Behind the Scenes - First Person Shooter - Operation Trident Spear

Our eyes were used to it at that point, but the camera, of course, still can't. So that was why I had to edit it that way. That should pretty much cover everything that doesn't involve the special effects on the computer.
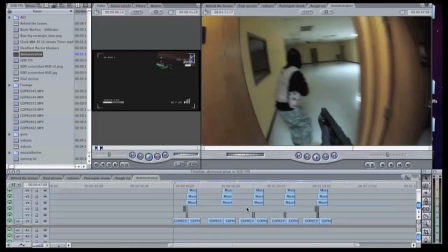So now let's actually talk about the special effects on the computer. So there's only 2 special effects in this video that I'm really going to cover.
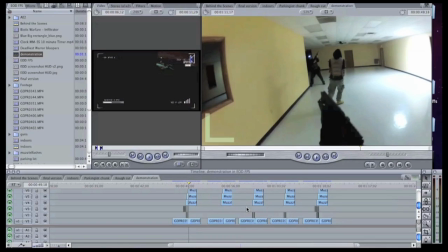One of them is the first-person muzzle flash that you see throughout,
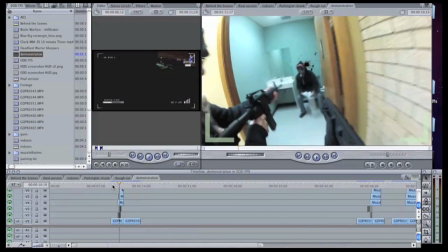and the other one is the bathroom scene where you kick open the door and shoot the guy sitting on the toilet.
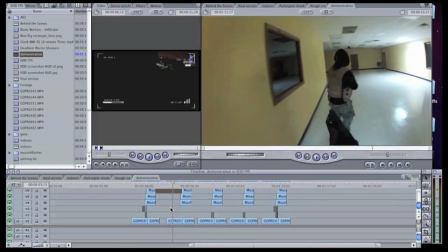For creating the first-person muzzle flash, the first step would be to put the muzzle flashes exactly where you want,
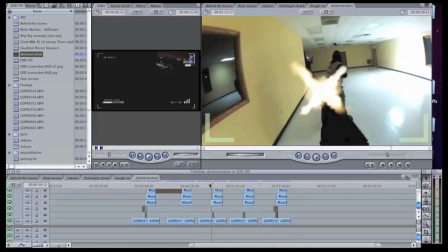ignoring the first-person aspect of it. Next step is to brighten the room every time the muzzle flash goes off.
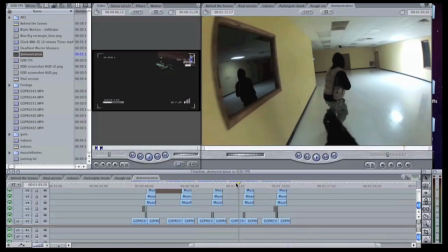The last step is to duplicate your entire footage on top of
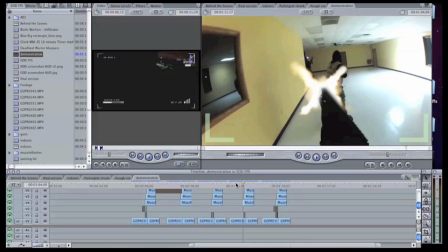everything and key out the gun every time the muzzle flash goes off.
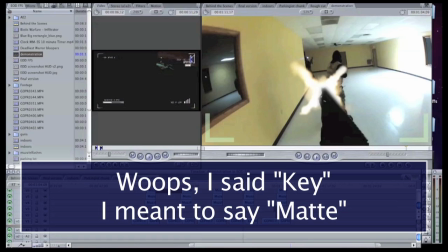When you key out, you add some feathering and other things like that,
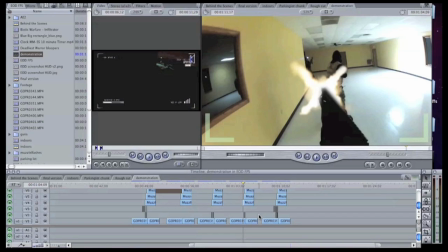so it looks a little bright and that the light is being eclipsed by the gun.
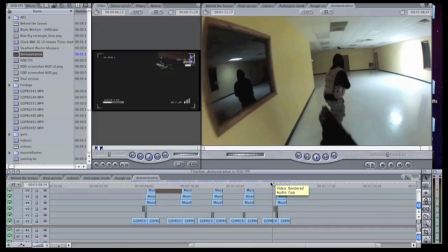You put in your sound effects and everything together, and you have your first-person muzzle flash.
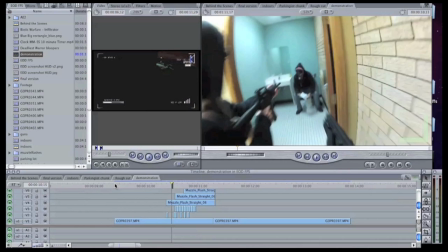The bathroom scene is one of my favorite scenes in this video, and breaking it down, it's not overly complicated.
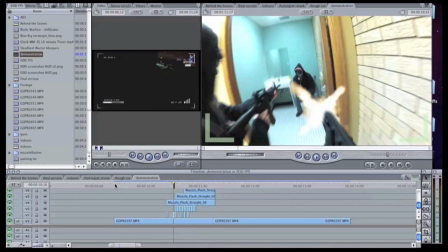We have the first-person muzzle flash technique that I just talked about.
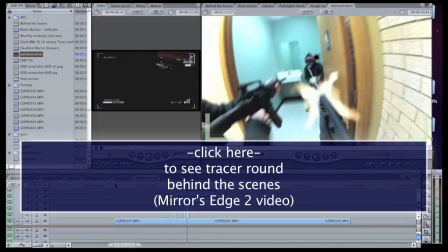We have tracer rounds The tracer round I talked about in a previous behind the scenes video for my Mirror's Edge co-op gameplay, so I'll provide a link for that. The other thing is the shell casing.
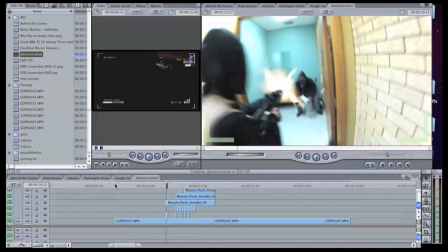We put that in because you'll actually be in view of the shell casing this time around.
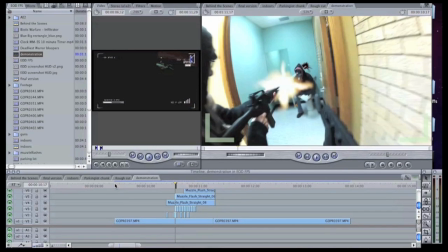And then there's the blood hit. Let me go real slow through it.
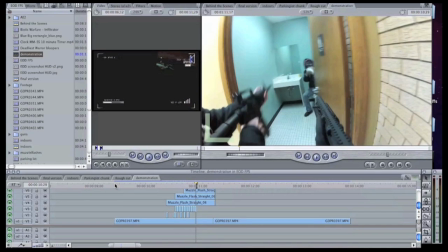Now, since the blood hit is going to only be on screen for about 13 or so frames, I decided to do this one frame by frame.
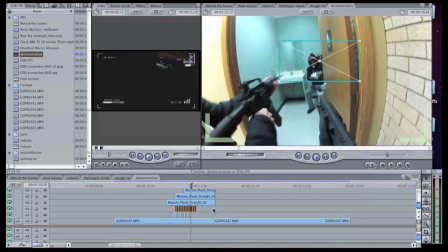Now, as the blood hit gets covered by the door, I also crop away at the side.
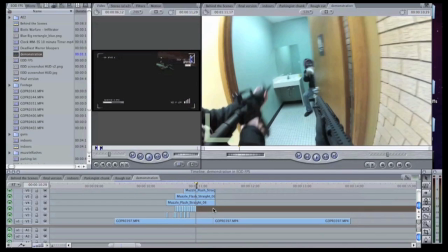Now, this whole scene takes place really fast, so I added motion blur and other things like that to make the blood hit look a little more accurate.
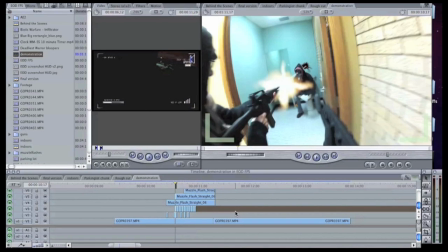All the other effects build on other basic techniques, so I'm not going to go into detail about them. The program I used the whole time was Final Cut Express. For sound effects, I, over the years, have acquired many audio sound effects.
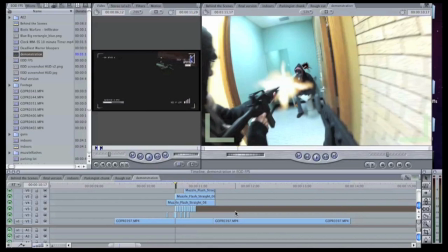If you want to use one similar to the one I did a previous iMovie tutorial that explains where I find my sound effects,
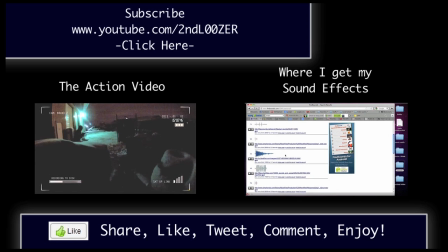so I'll provide a link for that one as well. So I hope this behind the scenes helped you guys out with your movie making ideas and things like that.
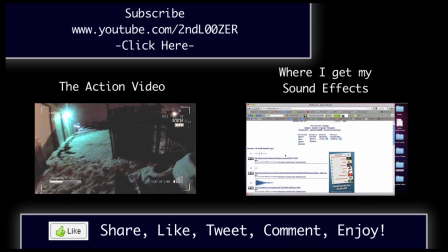So if I left something out or didn't explain something as good as you wanted,
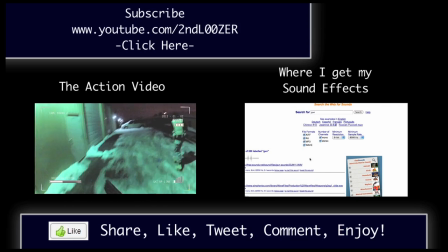just leave a comment below and I will edit the description of this video to help you guys out.
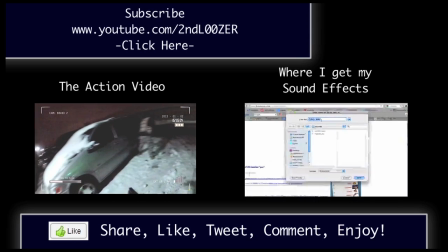So thanks for watching. I hope you guys enjoyed my videos. See you guys next time.